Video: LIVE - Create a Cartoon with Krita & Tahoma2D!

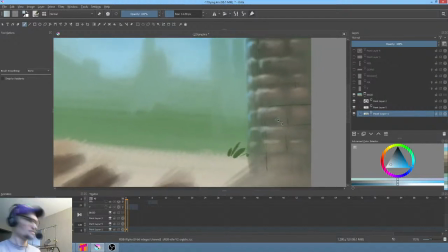995s
But even then, the problem with it is, when you talk about promoting a cartoon,
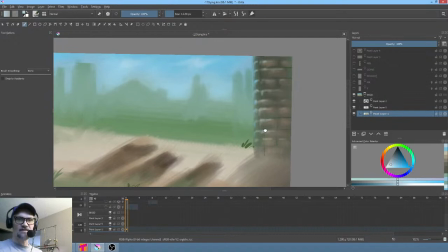1002s
you know, especially back in the days when DVDs were a thing, of course, all the behind-the-scenes stuff was carefully crafted to make it look like this was the most exciting, fun, just amazing process. And you know that's just hogwash.
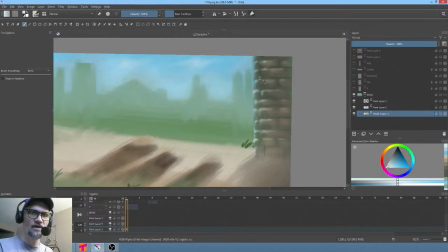1021s
You know, you're talking about a lot, you know, it's a lot of work, and a lot of it's like I'm doing right now. It's very tedious. That's not a bad thing, but it's a thing. Okay, so by the way, this shadow action here probably needs to be somewhat reinforced on the building too, huh?
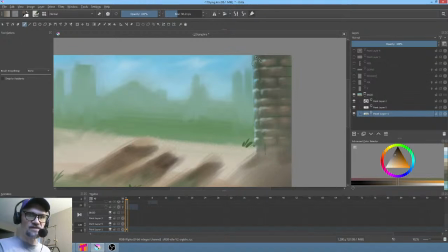1042s
Now, this doesn't make perfect sense, actually, now that I'm sitting here thinking about this.
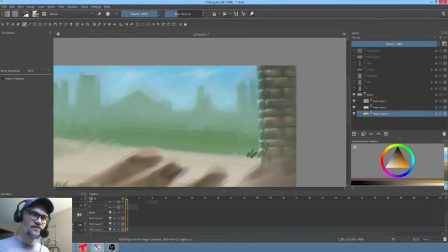1047s
I actually drew those speculars almost as if the backlight is coming this way, and it's obviously based on the shadows, it's going that way. So in this particular case, I don't think that's going to matter much, but I am going to reinforce the contrast.
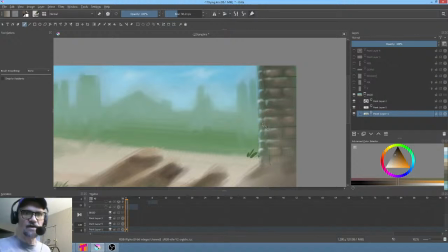1065s
See what I'm tightening up here, so that those are truly specular highlights. I mean, this building is really in shadow, but it's just picking up a little bit of that light. Now, for me, watching someone else do what I'm doing right now would be very interesting.
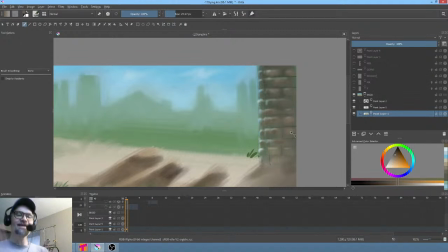1084s
You know, just when it turns magical, okay? Meaning when all of a sudden they put that simple little stroke, just a simple little brush stroke, and then all of a sudden, poof, it pops to life, you know, like you can see it.
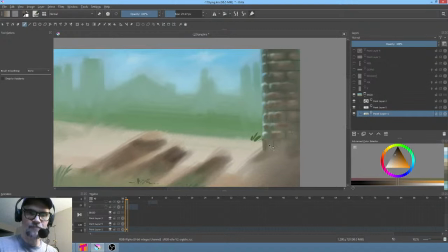1097s
That's always a cool thing, I think. I don't know if anybody else thinks it's cool. I just don't know. And I'm super looking forward to doing the musical score on this show.
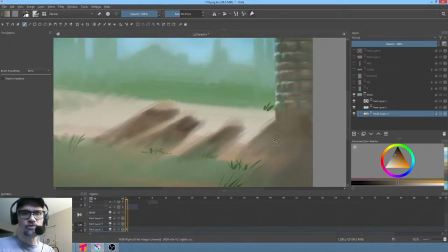1110s
It's going to be very challenging, but I've been studying guys like George Bruns, you know, who did a lot of the classic Disney films.
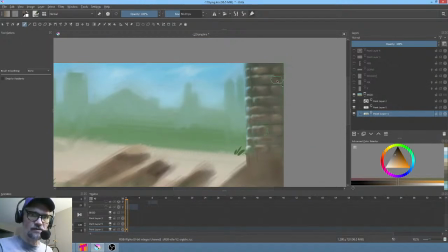1118s
I've always really liked Alan Menken's work, and I try to channel him in my own music, you know, composition. Hey, I'm going to jump across the color wheel here to the blues,
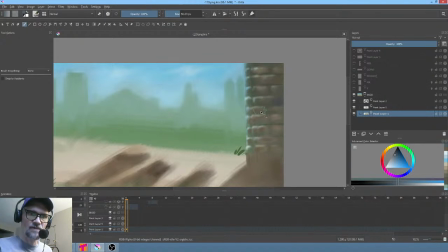1131s
because a lot of times what you find is if you grab the complementary color, meaning absolutely straight across the color wheel, it really can make your the dimensionality of your subject pop by just mixing in a little bit of the complementary color.
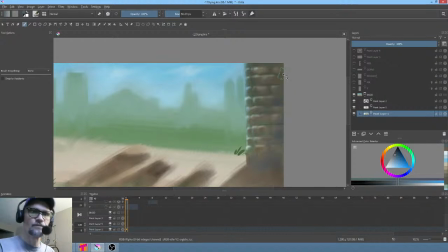1147s
Don't know if you knew that, but now you do. And you can try it yourself and see how it goes. So I'm literally just kind of having fun here with the with this background painting.
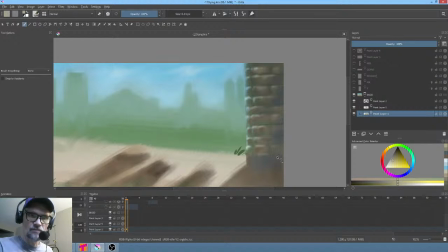1161s
I don't know that I needed to go this far with it, but I'm having fun painting, so might as well make it, you know, do the best job I can as long as I'm here. Okay, and now what I want to do is I really want to deepen.
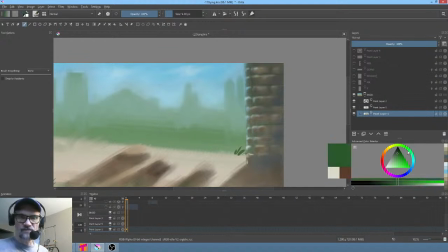1178s
Let's try this. I want to cross. What if we split the difference and go to the midpoint and add a little green back in there just to see what happens?
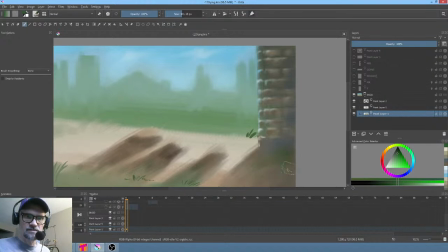1188s
Don't know if I'm loving it. There's kind of a there's a bit of an abundance of green in the imagery already.
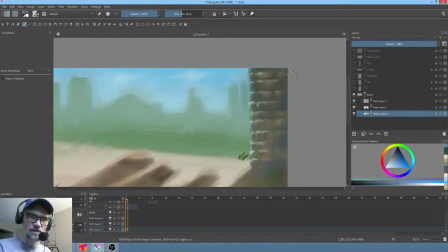1197s
And I'm going to actually try to bring back just a little bit of just a muted,
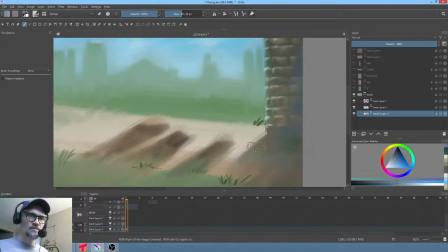1208s
you know, there would be some little bit of bounce light from
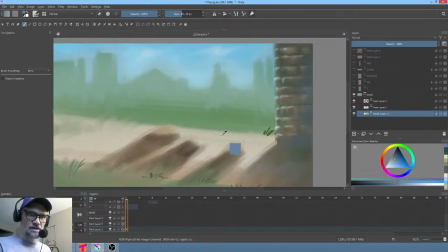1216s
off in the distance there. Okay, so now what I'm going to do here is just try to give the edge of this a little texture. But now if we think about this for a minute, let's just think about this for half a second.